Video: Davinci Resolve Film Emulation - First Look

Hello YouTube and welcome back to another video. So today I'm going to be looking at this new, relatively new tool inside of DaVinci Resolve that has a lot of potential and I'm really curious to check it out. This is kind of a first impression run through of this effect. I'm not going to give like the most analytical deep dive, you know, super in-depth video. I'm literally just going to use the effect on some shots here. We're going to see how it looks. I'm going to play around with it, see how functional it is, and just come at it from kind of a brand new perspective, just to see how easy is it to learn just jumping into it, and how effective can it be.
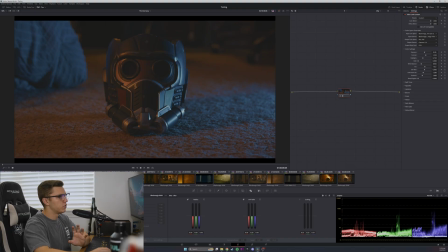(0:40)
So let's get right into it. So I've brought up some shots from my film, The Doorway, and I'm going to do this two ways. So I've seen people use this effect where they literally just use one singular node, and that's the setup that I've got going on right now.
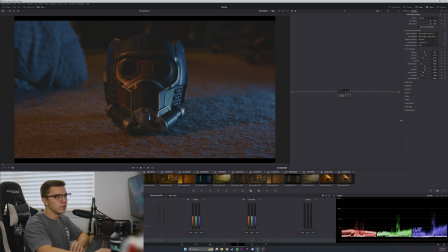(0:55)
There's one node, and I've got the film look creator already plugged in, and that's all I'm going to use to get the effect. Now, I've also got it with my normal node tree, and I've got it applied towards the end of that.
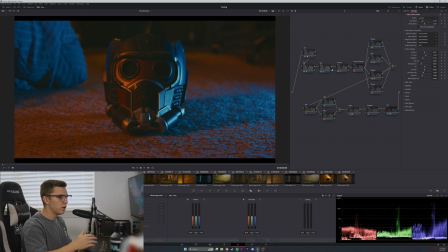(1:09)
So basically, we're going to do this a couple of ways where we use one, we use the effect as the entire method of color grading, and then two is going to be basically adding it in as a as an effect on top of color grading that I've already done.
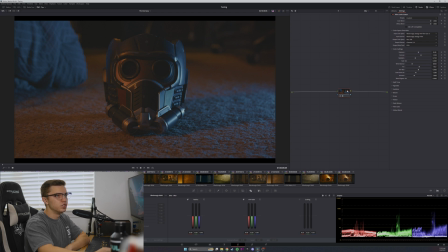(1:24)
So let's take a look at this simple one node just using the film creator, and let's see what we can kind of do. So the first thing you're going to want to do when you use this effect is to input the color space of whatever camera you're using. So for me, this was shot on the Blackmagic Ursa Mini Pro,
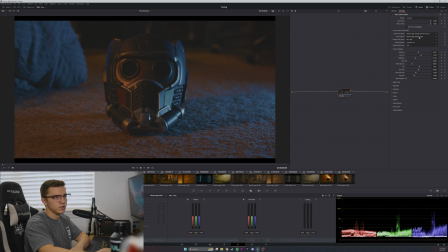(1:42)
and so I've got Blackmagic 9 film 4K Gen 3, Blackmagic 9 film gamma, and then I'm outputting to Rec 709. Now, there are these presets that you can use to get like a film look basically right off the bat, but for this video, I'm going to use the custom one
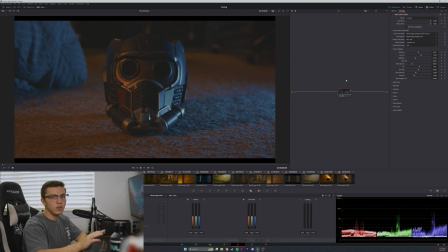(2:02)
because we're going to use this as the only node in the entire thing to color grade this one shot.
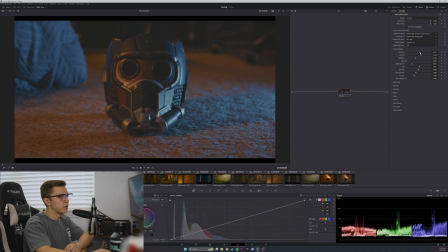(2:07)
So I want to have as much flexibility as possible. I'm going to start by bringing up the exposure a little bit because it's a little bit of a dark shot.
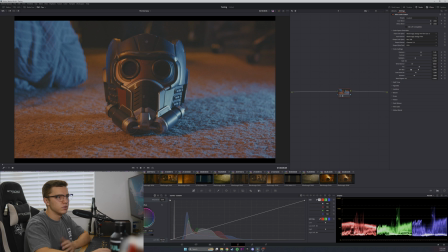(2:17)
Now the one nice thing is that it already applies as soon as you put it on. There's already some grain on here. We'll go and adjust that. There's grain, there's bloom, there's halation, there's a vignette. All of those effects are already applied on, which is giving this very nice like soft highlights,
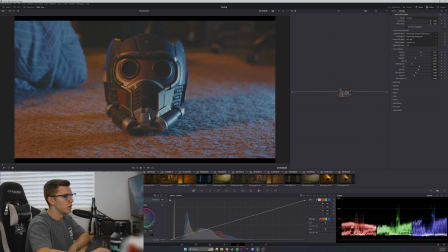(2:36)
which is giving this very like soft highlight look from the bloom and the halation, and I really like that.
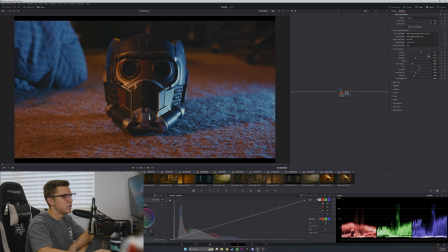(2:44)
I'm going to increase the contrast here because I feel like it's very, very flat. Go probably somewhere around there. The highlights are honestly looking pretty good. I like how kind of pronounced they are. Skin bias probably fine.
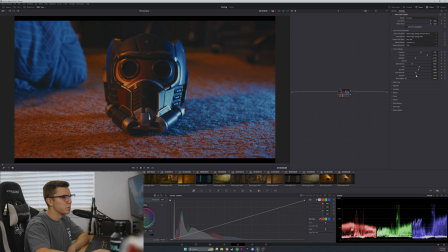(3:02)
Richness. It's going to give us a little bit of saturation. I'm going to bump that up a little bit. I like the very colorful look, especially for this this shot where you've got this, like, you know, really bright blue and the really bright orange.
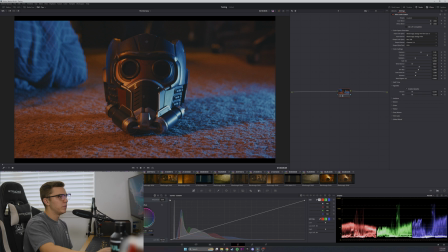(3:16)
Adding a little bit of richness, I think, looks good. I mean, to be completely honest, right now where I have the shot, it looks good. Like, this, I would totally use this as a final product, and this is a singular node. Literally one node. It took me just inputting the color space, getting the white point,
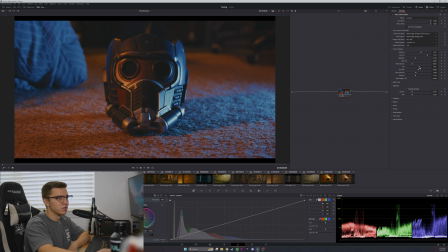(3:35)
and then just a little bit of exposure adjustments, and I've got a look already. If you look at the before and the after. Now, obviously, a shot like this, the lighting is doing a lot here. We've already got that split tone look, so it's really just making that pop, but it's doing a really good job.
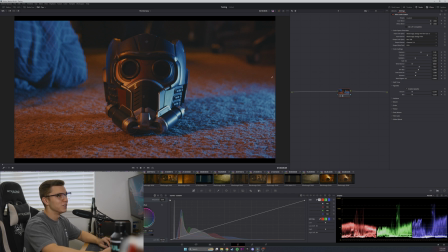(3:54)
It's doing a really, really good job at that, and I'm genuinely really, really liking what I'm able to get from this. The bloom, it's very subtle, and I like that. I like how subtle this is. We can obviously increase it.